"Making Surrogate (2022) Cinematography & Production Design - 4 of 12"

I'm not the biggest horror fan in terms of, it's not my genre that I normally watch, but I love the imagery behind Lisa. I remember getting up to like, it was pretty much the end of the script,
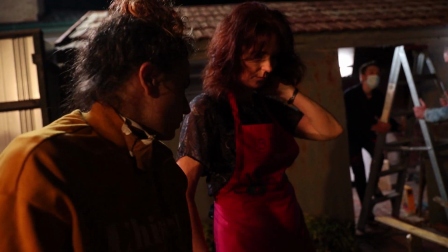(0:26)
and I put the script down to go get a cup of coffee or water, and the wind just blew all the sheets everywhere, and I got this massive cold chill, and I was like, oh, horror films.
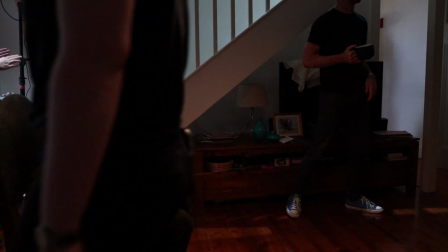(0:36)
And I think that was probably the point where I think I need to do this, because it felt like one of those weird spirity signs. The first main piece of direction that I gave them with the design on the film was
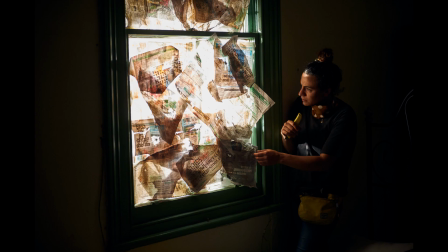(0:52)
that we need to ground the film in Act 1.
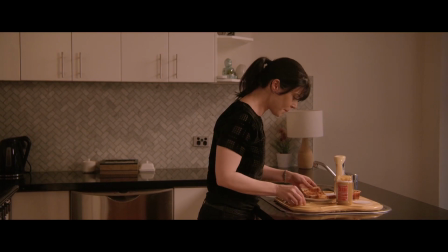(0:55)
It's an everyday, normal, suburban house, and then the audience gets lured in, and then you ramp up the horror. Rose's room was the very first room that we picked, that we started to design. Almost like an urban minimalist.
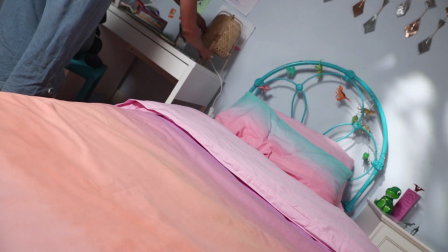(1:09)
Like we stripped back everything and just put in the key things,
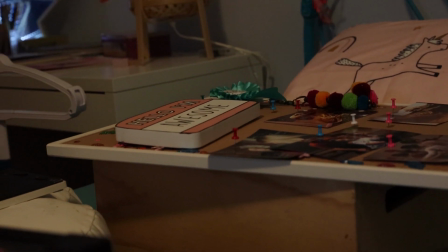(1:14)
that trying to keep it as authentic as possible without overloading it with props, which is really hard to do.
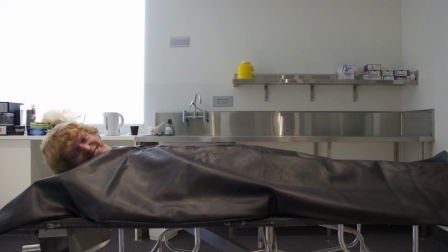(1:20)
I want to put everything in, plants, pots, everything, but it was actually Nick Moon, who was doing standby, that told me to start stripping back. I don't want them to sit there and go, oh wow, that's designed so well. I want them to just go, oh, that's a house.
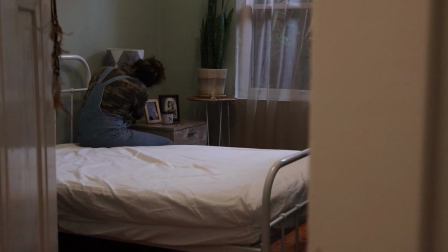(1:34)
Designing Act 1 was really about what does the house look like before Lisa is in there, and then after Lisa comes into the house.
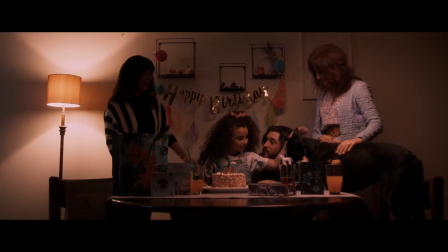(1:43)
Act 1, all with practical lights, so everything was inviting, less shadows, less contrasty. Hitting Act 2 into more of a contrasty look, where we started to get rid of all of our practical sources,
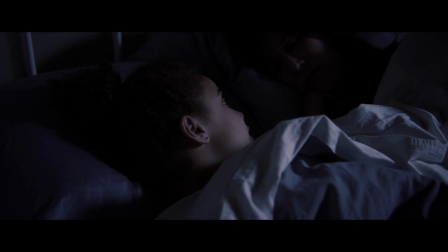(1:55)
and now everything was lit mainly moonlight, or mainly by whatever you could see,
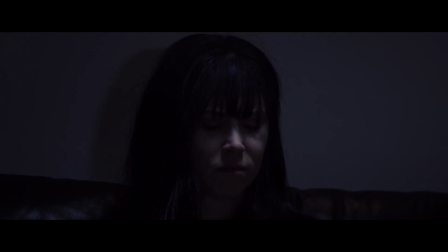(2:00)
if there was a torch or if there was a TV or anything like that. By the time we get to Act 3, we're not seeing any light sources at all.
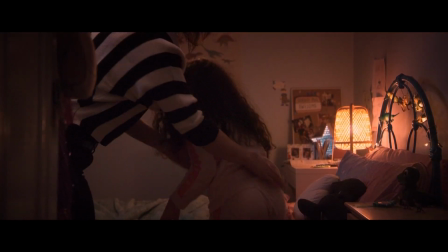(2:08)
From a cinematography point of view, we started out with very warm colours.
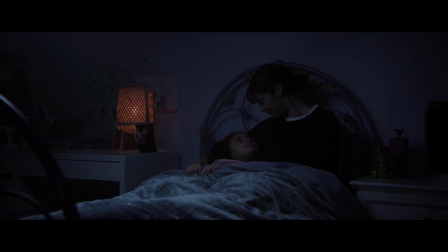(2:12)
Then when we got into Act 2, we went from a warmer look to a cooler look.
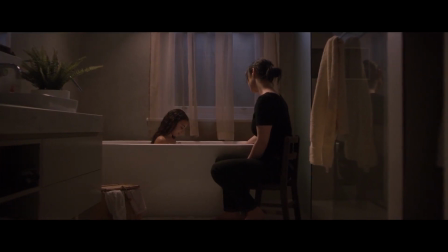(2:18)
When we get into the final act, there's that misdirection at the start where Nat believes that Lisa has gone,
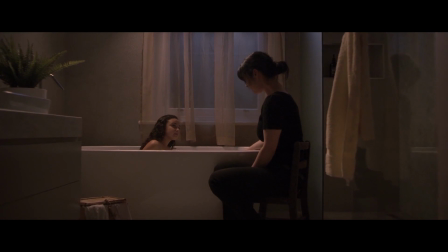(2:25)
and it starts off with that beautiful push-in shot in the bathroom, and things are warm and yellow again.
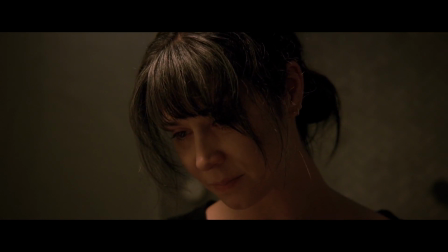(2:33) And her mother was very sick. She couldn't love her children the way that I love you.
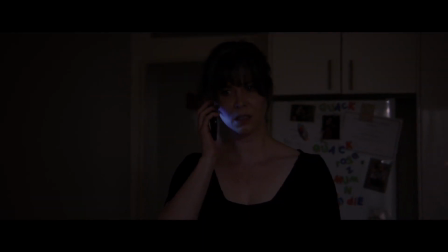(2:40)
But then when Nat steps out of the bathroom into the kitchen, we're back to the Act 2 look, indicating that Lisa is in fact still around.
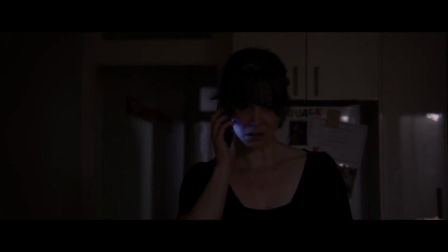(2:50) What do you mean? I turned my back for a second and Lisa drowned Liam.
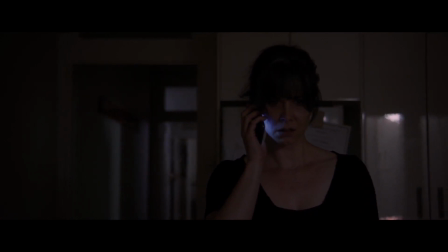(2:54) I lied to the police, but she wouldn't stop, so I drove her to the forest.